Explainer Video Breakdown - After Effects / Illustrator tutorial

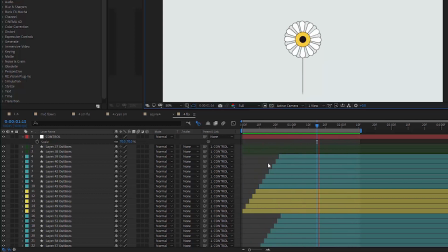(4:09)
As for the flower, I assume what I do is pretty straightforward. I don't know if I should comment anything here. So in the center of the flower, two circles are animated with a size parameter growing up.
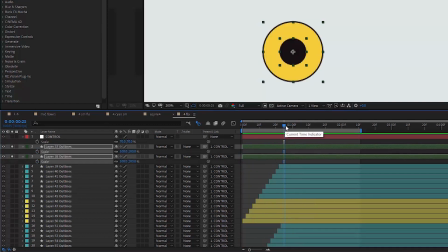(4:20)
Let's recreate this. I normally animate backwards, so the first keyframe I make is the last one in animation. So we begin with 100%. Then I go a bit back and change it to 115, and then at the very beginning of the layer, I change it to 0%.
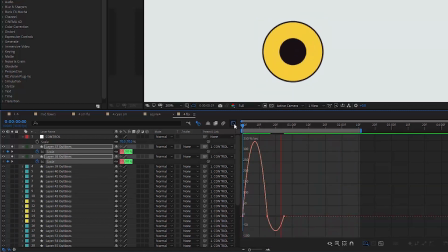(4:38)
This additional keyframe in the middle, 115, will add a little bounce to animation, which is often good.
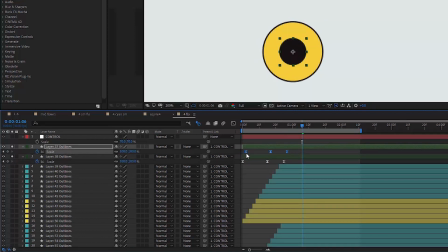(4:46)
At least in this case, I think it looks nice. And I also shift the top layer by just a few frames so that there is a little more air.
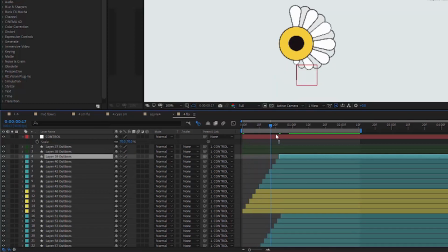(4:52)
I don't know how you want to call what it adds to the animation. It seems to me like there is more air between the layers when they are not glued to each other. Do you see what I mean? So the petals appear in the same way,
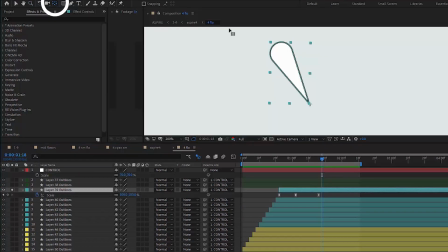(5:04)
but it is important to make sure that each anchor point is moved to that sharp part of the petal, because this is where it should grow from, right?
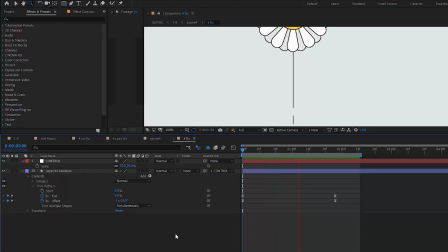(5:15)
The stem is a simple trim path. I also have a separate tutorial almost completely dedicated to trim path effect. I'll also leave a card for it.
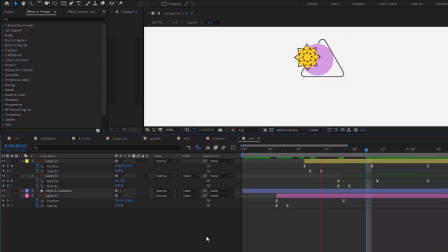(5:28)
Let's take a closer look at what exactly happens in this triangle. The triangle itself, since it's a stroke, is animated with a trim path.
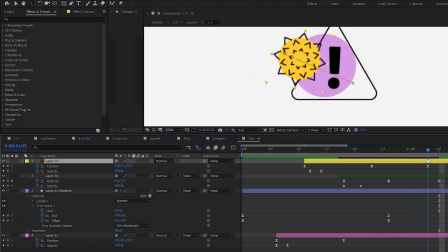(5:48)
And a pollen particle just moves across the screen, but there is also this tiny bounce that makes the movement slightly more interesting.
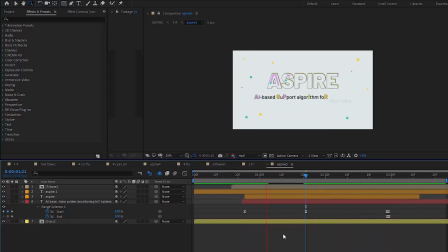(5:59)
The second scene is way more simple. Let's recreate the lines. It's same old beloved friend of mine, trim path its name is.
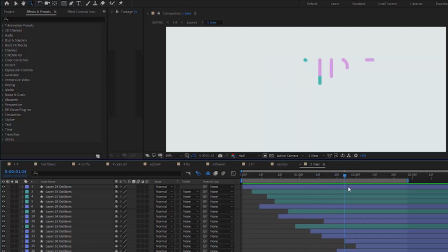(6:08)
But here I also animate both parameters, the start and the end.
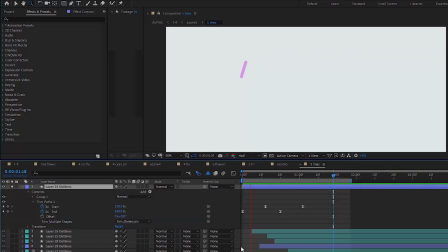(6:13)
And what is important to bear in mind that they should be displaced against each other. So the stroke starts to appear, and then when the effect is halfway through, it starts to close. Does it make sense what I say? I truly hope so. You guys just play with it. You'll quickly find out who is who.
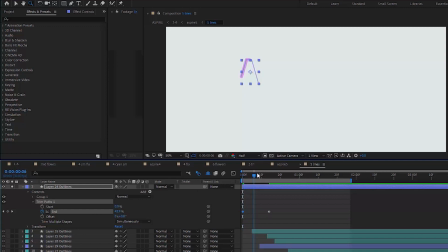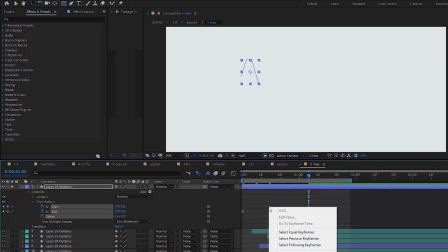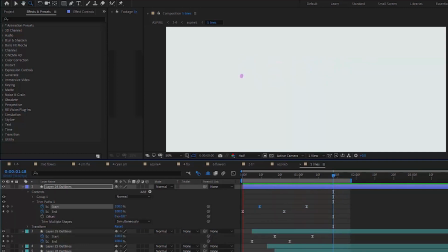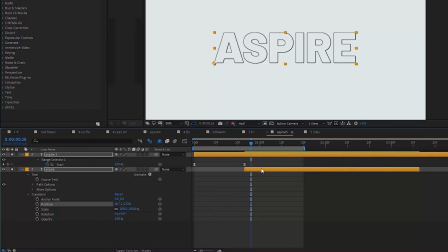(6:52)
Then let's animate our so-called shadow. It's not really a shadow, how do you call it? I think everything is self-explanatory here. Position and opacity are the heroes here.
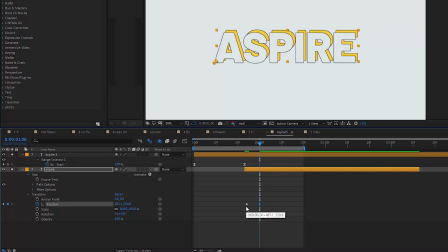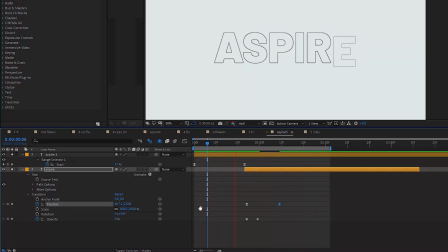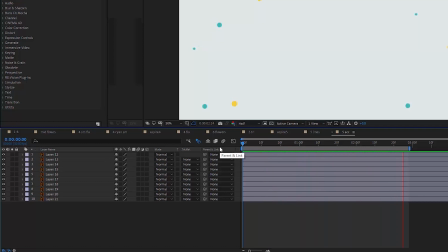(7:30)
As for the floating particles, they are just accent elements that add a bit more motion to still places. It's a wiggle expression that I use all the time. It's another friend of mine. I'm almost family, I'd say. How do you add an expression? Let's delete everything and start all over again.
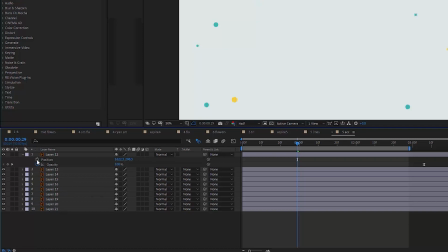(7:46)
When you want to add an expression to any parameter, in this case position, you click on that stopwatch icon holding Alt.
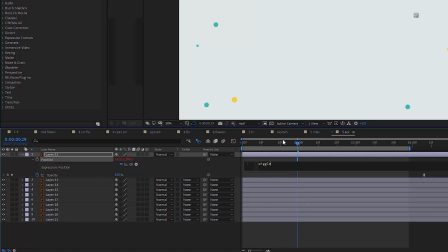(7:55)
And then you'll see this little line appears where you can type in your expression. When it's added to the position parameter, for instance, it makes the element move randomly.
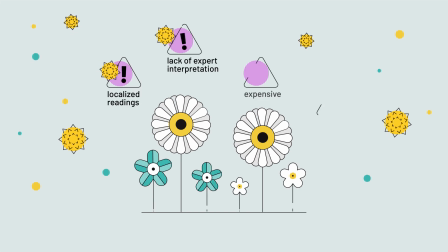(8:05)
Randomly is the key word here.
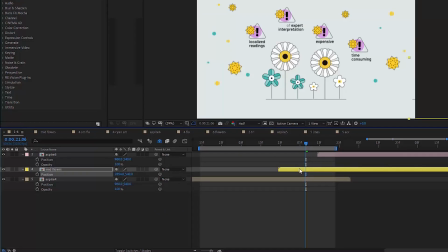(8:11)
Let's recreate the transition now. So we have an extra scene between the two main scenes, the yellow layer.